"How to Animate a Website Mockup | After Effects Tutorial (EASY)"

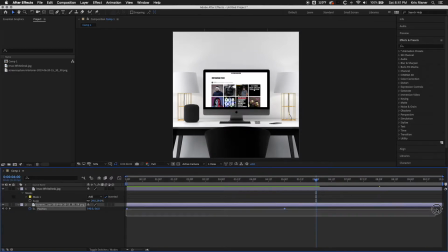(6:35)
And then we're going to go ahead and select all of the keyframes and
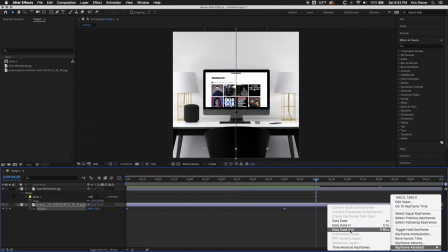(6:42)
we're going to use the keyframe assistant and we're going to do easy ease and all that does
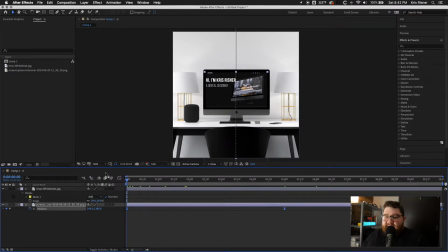(6:49)
is it gives it a little bit of extra it eases into the keyframe and eases out so that it looks a little bit more natural it's not just like a very like monotonous one speed
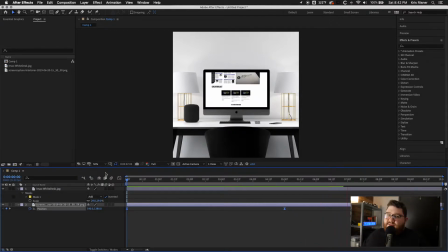(7:00)
it kind of goes fast and slows down so
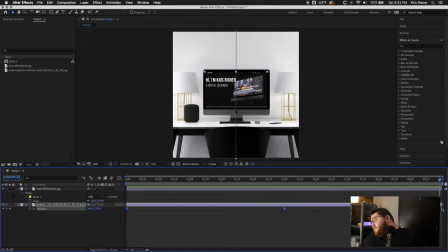(7:07)
that's pretty quick that's pretty easy to do we are going to pull the 10 seconds out to 9 seconds so that there is a slight break at the end before it loops
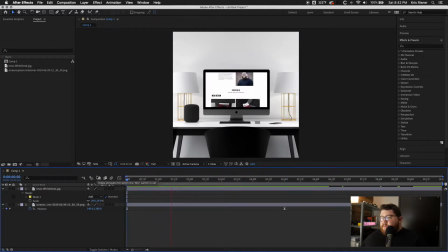(7:25)
so that at the very end of it we have a second of just our main screen and
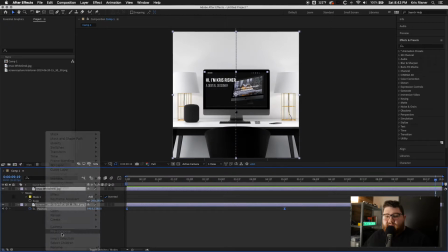(7:43)
then we're going to go ahead and select everything in this timeline and we're going to do pre-compose click OK
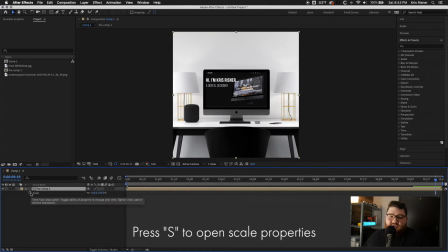(7:51)
and then we're gonna press scale and just like before we'll click the stopwatch to set a keyframe we'll go ahead and set one at the nine second mark set one at the zero second mark and then at
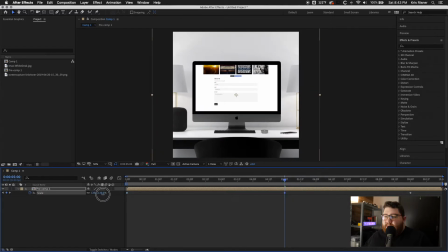(8:10)
the five second mark we're gonna to go ahead and zoom in let's do like 125 and what this does is it adds just a little bit of a zoom on
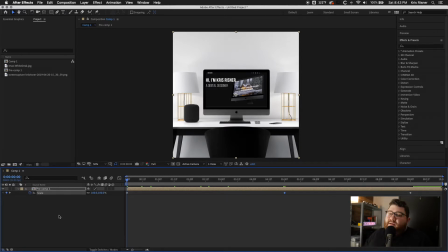(8:22)
the entire thing so it makes your design a little bit more dynamic let's
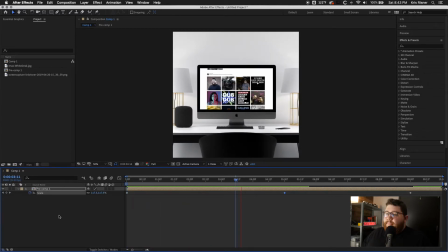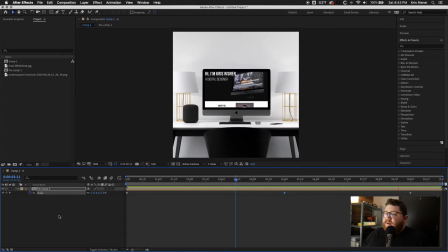(8:33)
go ahead and watch that through just to make sure everything's working the way we expected and the only thing that I'm not liking about this is if you notice on the very first frame there's one pixel of
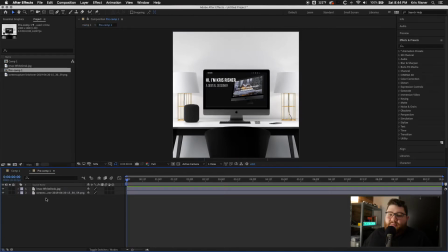(8:48)
white at the very very bottom so we're gonna go ahead and click into our pre-comp and we're gonna go to the screen capture we'll press P to bring up our position and we are going to move it down ever
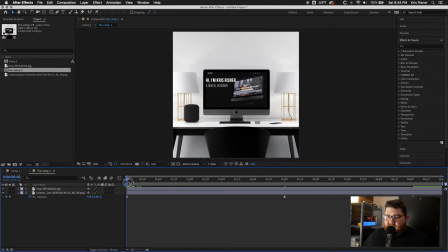(9:05)
so slightly just to make sure that we get rid of the black so we moved it down one pixel and then we'll do the same at the very end and
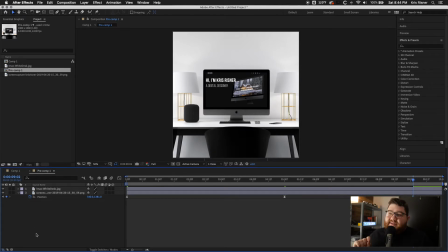(9:21)
that just makes sure that it looks really nice so that whenever it's at its main screen you don't have any white showing so we can click back out of the pre comp go back to the very beginning we'll watch it one more time
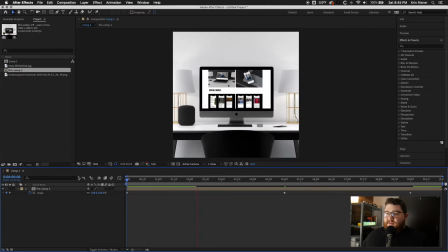(9:32)
just to make sure everything's working the way we expect it to oh
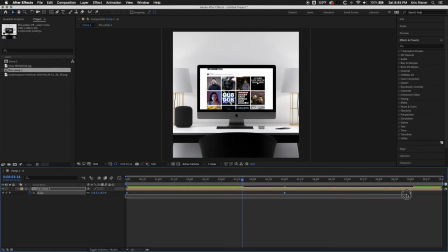(9:39)
you know what let's go ahead and add a easy ease on these
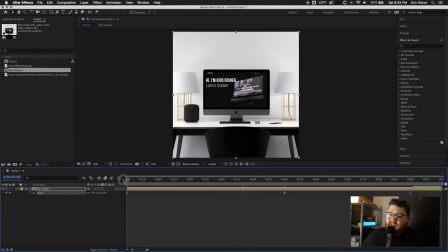(9:45)
keyframes too so that it makes it look a little bit more natural and
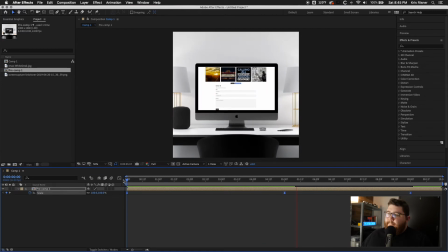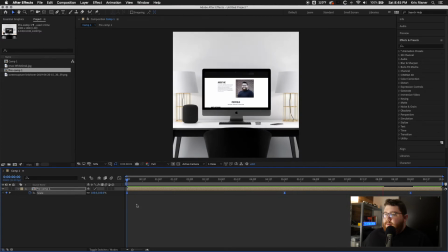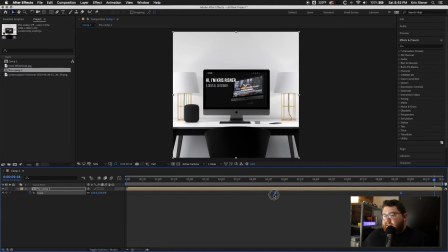(10:02)
as you do this you will kind of realize like some little things that you have to change so I'm gonna move the middle keyframe to four and a half seconds so that it's exactly the same and I'm gonna do that on the pre comp and I'll
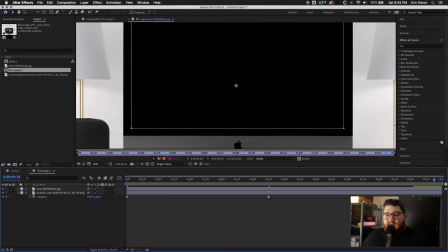(10:18)
click in and do it on the